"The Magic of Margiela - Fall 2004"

Oh, hi. I didn't see you there. My name is Bliss Foster.
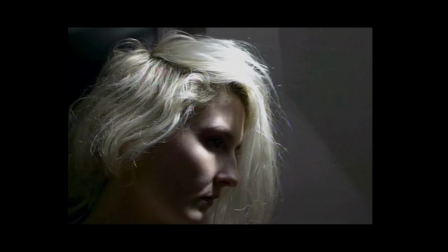Welcome back to the Margiela series, where we're exploring every single runway show that Martin Margiela produced at his eponymous house. It's time for fall 2004. We get bro time later. Bro time. Bro time.
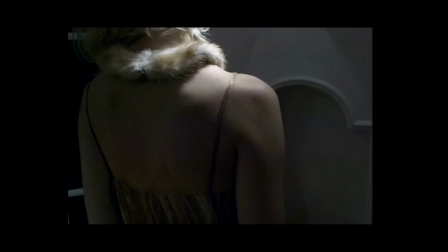Woo! So the setup for this location is actually pretty funny, but it's a joke that you would never get if you haven't watched this entire series. Throughout the Maison's history, they've shown in a lot of very unusual locations.
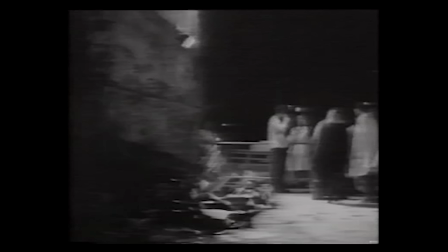Margiela kind of popularized the guerrilla runway show, right? He's shown in post offices, cafes, public playgrounds,
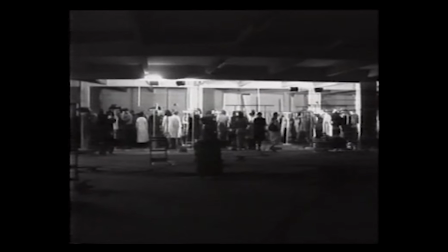and they've always been in kind of far-flung areas that are way outside of where fashion critics would normally go to watch Paris Fashion Week shows. Okay, so by this time in 2004, guerrilla runway shows are much more popular. It's much more feasible that you can just do your own show wherever you want to do it in Paris, like it is now. So now that that is starting to get more popular and that there is no need to accommodate to the whims and desires of fashion critics, Margiela decided to show the same show in 19 different locations across Paris, and all of those locations were selected because of their proximity to the hotels that critics were staying at. It's like for years, like these critics were like writing bad reviews about him and like not taking Margiela seriously because it was like,
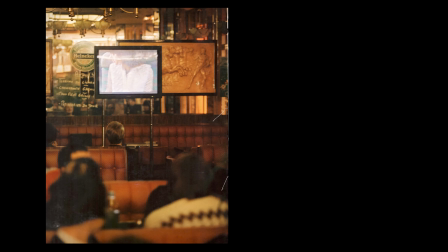ugh, I have to get on this train and go to this abandoned subway station across Paris. They had a bad attitude about that and they were definitely willing to let Martin and the team know about it, but Martin and the team didn't care. So now, almost as if to make fun of them, they are showing in 19 different locations. At 8 p.m., a film showing the collection was screened at each of the 19 locations.
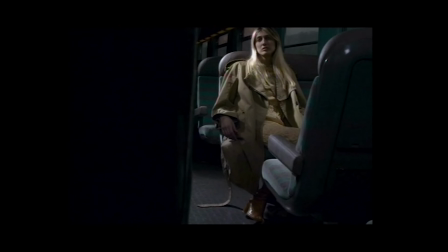The six models in the film were filmed in casual locations and with very minimal makeup and natural hair.
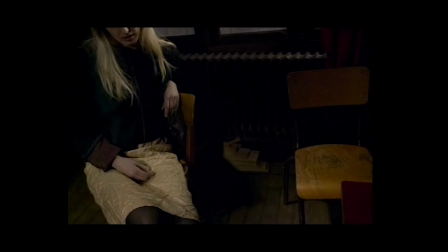These women answered questions about their pasts and their likes and their dislikes in English, Italian, and French.
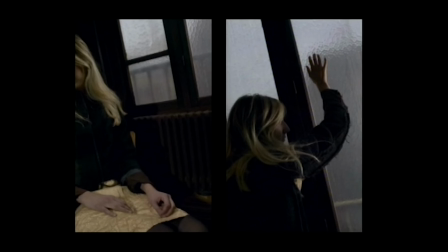This film was a still image film, which just means that it uses individual photographs to tell the narrative.
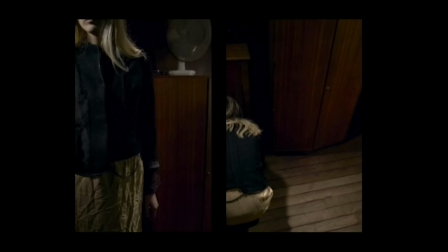This is not a terribly popular way of making films now.
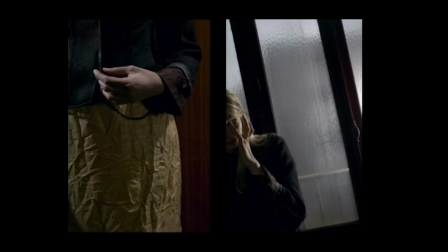It was one that was really popular back when filmmaking was a fairly new art medium, and it is still very popular in film school.
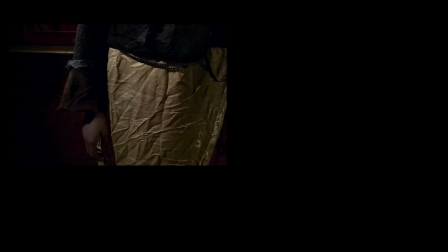For obvious reasons, it's very easy to make films like this.
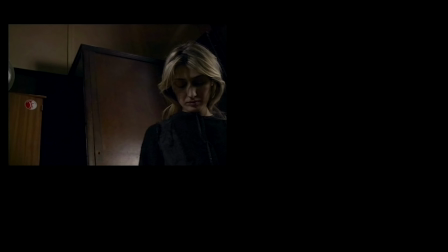You just kind of do one voiceover, you take a series of photographs, you put them together however you want, and then the film kind of makes itself.
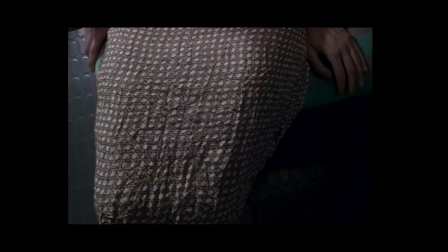Aesthetically though, this kind of bohemian style filmmaking is perfect for what Martin and the team always do, but it's actually even more than that.
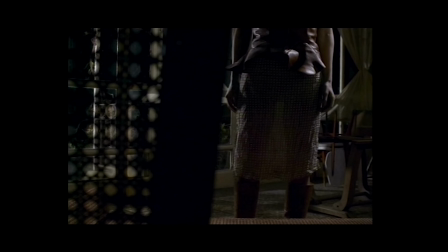This collection was filmed in a way to emphasize their use of trompe l'oeil in this collection.
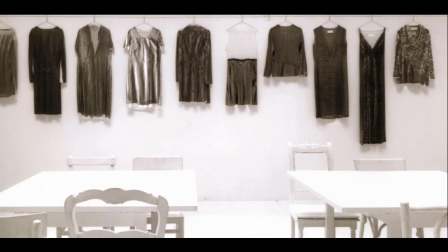We know Martin's tradition with this technique from spring-summer 1996, which is my personal favorite Margiela collection. I know that if you watch every video on this channel, you've heard me explain this a few times, but I need to explain it again. We'll make it quick. Spring-summer 1996, they purchased a bunch of vintage garments. They took pictures of those vintage garments. Okay, put that away. They purchased vintage dresses and they pulled the linings out of those vintage dresses. So now they just have these plain silk linings. Nothing unusual about them, just silk linings of antique dresses.
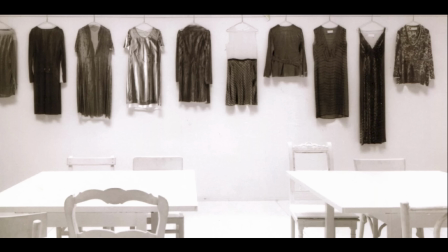The photographs from these vintage clothes were then screen printed
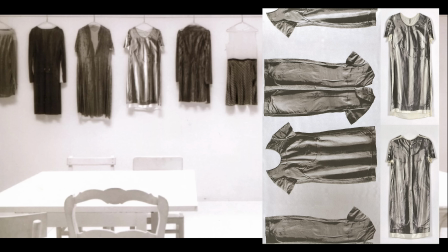onto each of the silk slip dresses that were the linings of other vintage dresses. Vintage garment, photograph, then screen printed onto the lining of a dress. And that resulted in a lot of really cool ideas. Like they did the fur coat, they did this, what Margiela referred to as a Hollywood dress. They also did this large peacoat. There's a lot of really cool ideas with it. Okay, we're done.
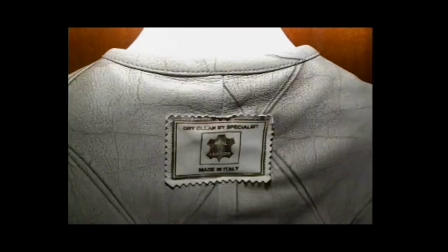So this time, Margiela seemed to take upholstery and screen print that onto garments.
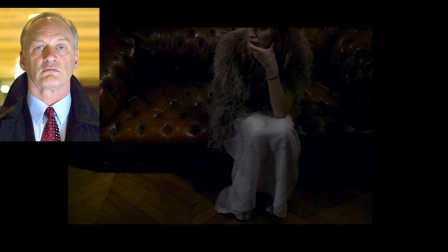This inspired the director of the film named Nigel Bennett to emphasize this trompe l'oeil in the film itself.
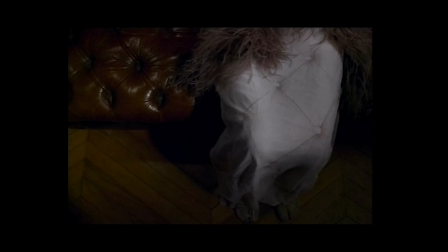Nigel Bennett is most dominantly known for his acting on stage and on screen,
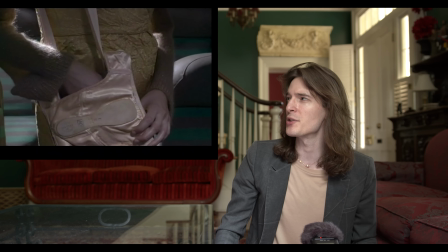but this was during a period of time when he was trying to write screenplays and do a little bit of director work,
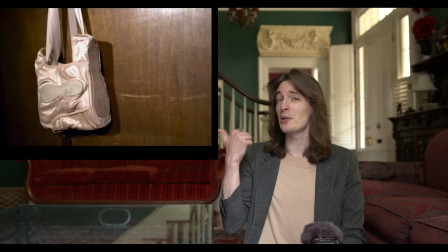and he jumped in with Margiela. And it's super interesting. This is not listed on IMDb as one of his films. I might have to swoop in with the edit there. Moving on.
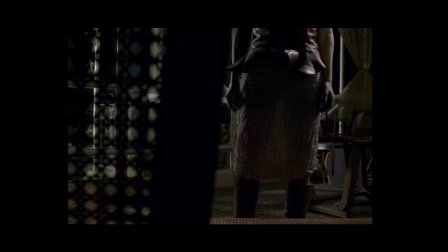On another model, Bennett had her sit on a daybed made of wicker cane to emphasize the wicker cane print on her dress. But okay, here's the thing that actually makes this really cool. We're building on a couple of different seasons' ideas here.